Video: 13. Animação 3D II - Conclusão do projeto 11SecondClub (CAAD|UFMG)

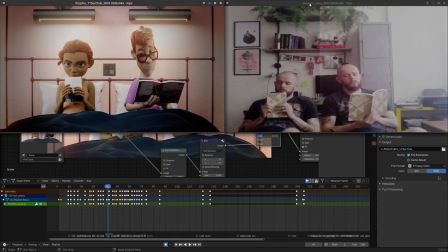(4:00)
Então, foi aí que eu busquei trazer na atuação de referência, para tentar representar essa situação. Então, eu me gravei em duas posições diferentes e eu vou fazer o play aqui para que
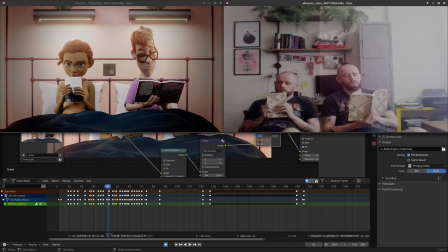(4:18)
vocês possam ver as semelhanças entre a cena final e a cena de referência.
Você acha que é porque eu uso o F-word cada vez mais ou menos?
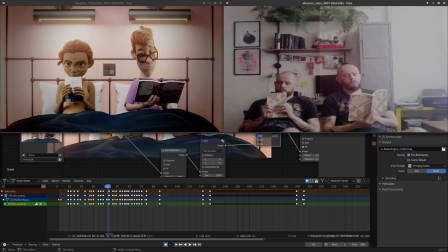(4:34)
E aqui, gente, trata-se não de fazer uma rotoscopia, né, mas é de buscar elementos que possam ajudar a traduzir esses sentimentos por trás das ações dos personagens.
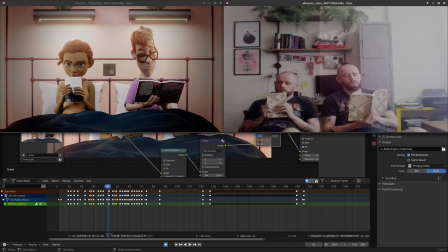(4:53)
E se a gente não utilizar referência, a gente pode ter dificuldade em escolher alguns tipos de ação física. Então, por exemplo, eu vou demonstrar aqui uma parte nela e outra parte nele aqui.
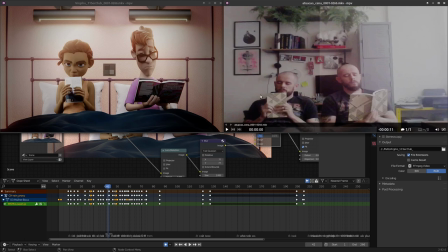(5:13)
No caso dela, quando eu tentei fazer essa atuação, eu fiz várias vezes, a que eu achei mais apropriada, eu escolhi, e há algumas coisas que eu escolhi. Por exemplo, vou fazer um play novamente aqui.
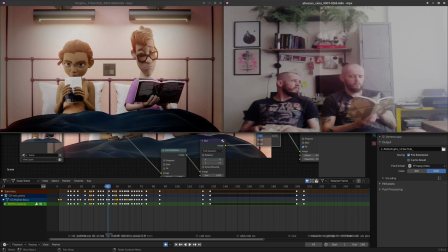(5:34)
E a questão é exatamente aqui, assim que ela fala often, eu acabei piscando três vezes,
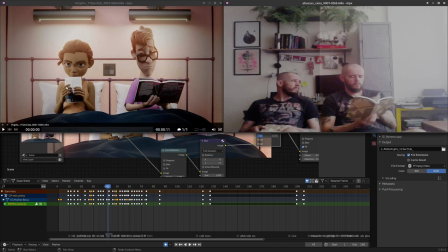(5:46)
indicando aqui uma inquietação, um nervosismo, e achei que essa identificação aqui seria importante. Então, vamos lá. Então, a gente tem aqui também essas mesmas três piscadas.
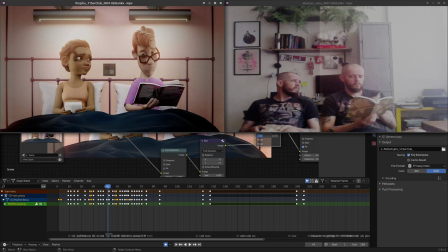(6:05)
Isso eu já falei brevemente no vídeo anterior, mas agora então eu vou falar sobre uma outra escolha física agora a partir do personagem masculino. Vejamos aqui esse could be. Ele ouviu a pergunta dela.
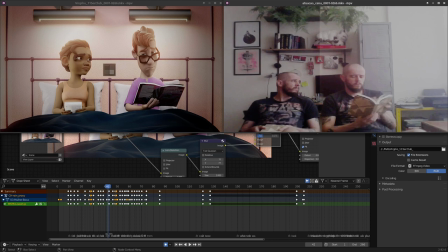(6:21)
Então, ele está ali meio que lendo o livro e meio que escutando o que ela está dizendo. E após, alguns segundos após ouvir o que ela disse, ele responde que could be, pode ser. Mas só que então,
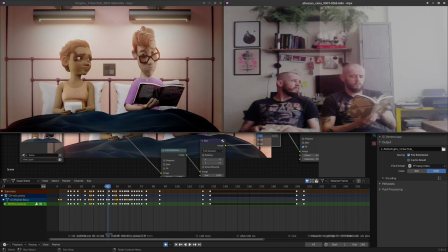(6:36)
vejamos aqui uma maneira dele já responder corporalmente antes de abrir a boca. Então, eu vou avançar os frames aqui e vejam que ocorre aqui,
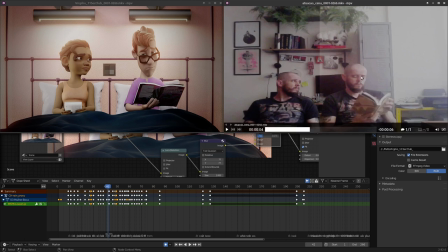(6:53)
especialmente do lado esquerdo, na sobrancelha esquerda, ele levanta a sobrancelha esquerda, a direita também acompanha, mas há aqui um arco, que alguns frames antes de responder, então ele já inclina levemente, levanta a sobrancelha,
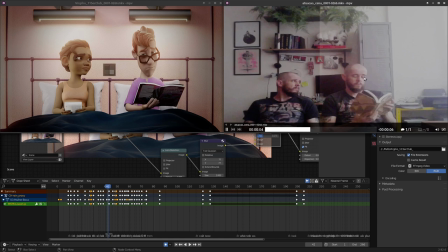(7:12)
como sendo uma antecipação ao movimento daí ele gira levemente a cabeça para daí responder could be isso aqui eu tentei trazer para cá,
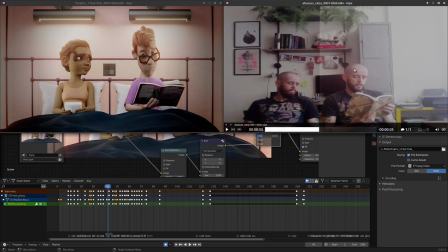(7:27)
eu dificilmente eu pensaria nessa solução física aqui se eu não tivesse uma referência para me inspirar então aqui, vamos lá então eu busquei representar algo semelhante aqui.
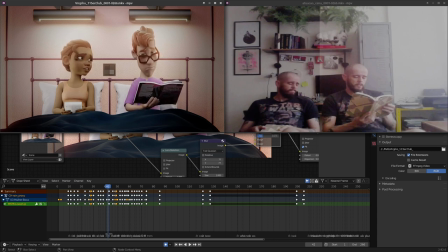(7:43)
Ele escuta, ele está aqui ainda, enquanto ela fala, ele está segurando o livro, e daí ele... Aqui, e daí eu acrescentei algo que não estava na referência, que era ele...
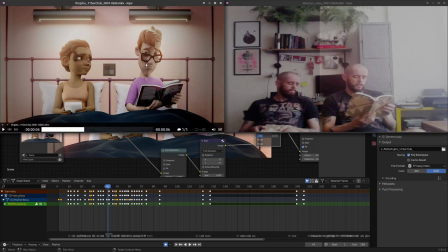(7:58)
Eu controlei a direção dos olhos dele, que estavam sobre o livro. Opa, aqui eu... Deixa eu voltar.
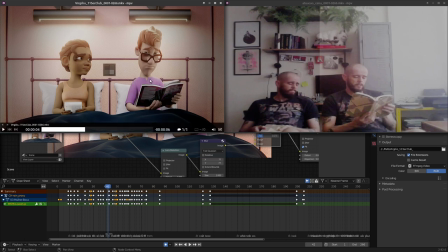(8:09)
Então, ele... Os olhos, ele estava aqui olhando para o livro e eu fiz uma antecipação da antecipação. Ele levemente virou os olhos para o lado para indicar que ele está mudando o foco da atenção dele.
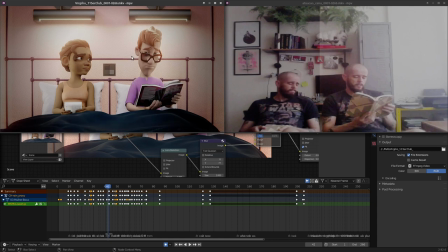(8:26)
Então, o foco da atenção dele estava aqui. Depois que ele escutou ela falando, ele mudou o foco da atenção, piscou e aí sim ele fez uma antecipação com a sobrancelha. uma antecipação de movimento, uma antecipação de movimento de resposta.
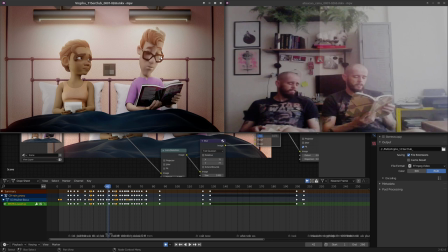(8:44)
Então, ele levanta a sobrancelha, gira a cabeça e responde verbalmente, could be. Então, a resposta dele já começa alguns frames antes dele verbalizar. E isso é um tipo de escolha,
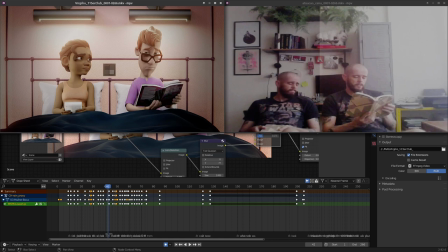(9:03)
um tipo de construção do movimento que é importante, porque ela não é literal. E aquilo que a gente viu nas aulas anteriores, especialmente aquela que eu falei sobre as escolhas de atuação, a gente não precisa ser literal em todos os movimentos.
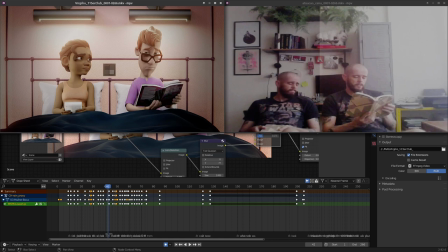(9:23)
A gente pode fazer escolhas que indiquem e que antecipem os nossos movimentos de modo a permitir que o público consiga ler melhor a nossa cena. Essas várias coisas,
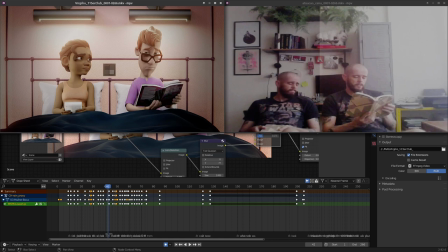(9:42)
esses vários elementos que estão aqui na cena, ou seja, o movimento sutil com o olho, o levantar da sobrancelha, o inclinar da cabeça, que ocorre nos frames anteriores, Então, são não só úteis do ponto de vista do diálogo entre os dois,
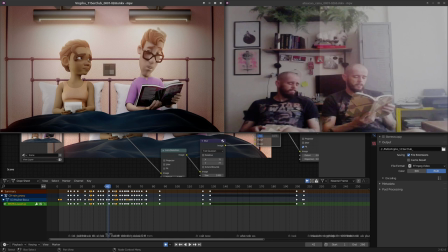(10:00)
mas são úteis para informar ao público que está assistindo a cena o tipo de resposta que vem. Então, tudo isso aqui é uma antecipação importante. E aqui eu estou fazendo esse tipo de apresentação justamente para
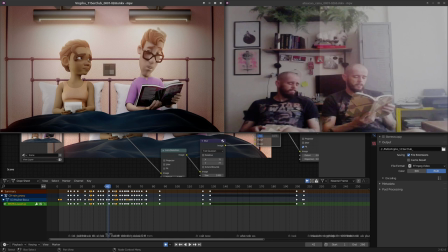(10:16)
complementar aquele tipo clássico de abordagem de animação que nós temos, que ela é muito focada na mecânica do movimento. Então, em disciplinas anteriores, vocês todas e todos já viram os princípios de movimentação,
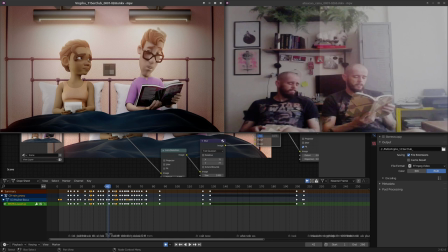(10:34)
em que a gente aprende aceleração e desaceleração, antecipação de movimento como um princípio da animação. Mas aqui, então, a gente aprofunda e torna mais sutis essas escolhas para que esses princípios
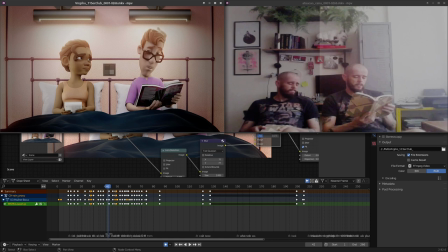(10:53)
físicos passem a funcionar de modo a colaborar com a construção da narrativa. Então, é aí que a gente faz a costura dessas duas coisas. Porque aprender a mecânica do movimento é fundamental, mas ela tem que servir a algum objetivo.
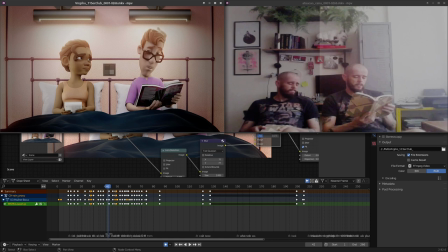(11:10)
E aqui a gente busca, então, fazer essa costura, essa mescla de técnicas para conduzir a narrativa. Então, isso aqui são alguns dos exemplos. Eu posso repetir isso aqui em várias escolhas, por exemplo.
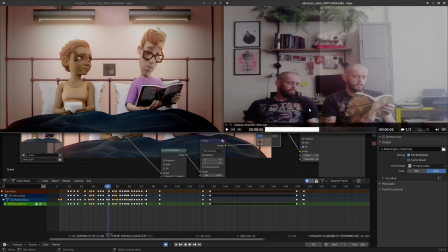(11:28)
Lá na frente a gente também vai ter mais coisas. Então, o who knows É a mesma coisa Ele ainda está pensando E daí ele Indica que ele vai responder Já com essa Essa próxima virada da cabeça aqui Então,
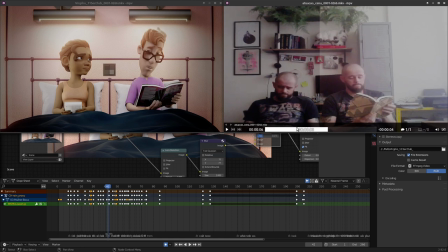(11:45)
o who knows Aqui, ele já começa a responder Com essa virada de cabeça E é uma escolha que eu tentei trazer aqui Então, daí, a mesma coisa aqui ele ainda está pensando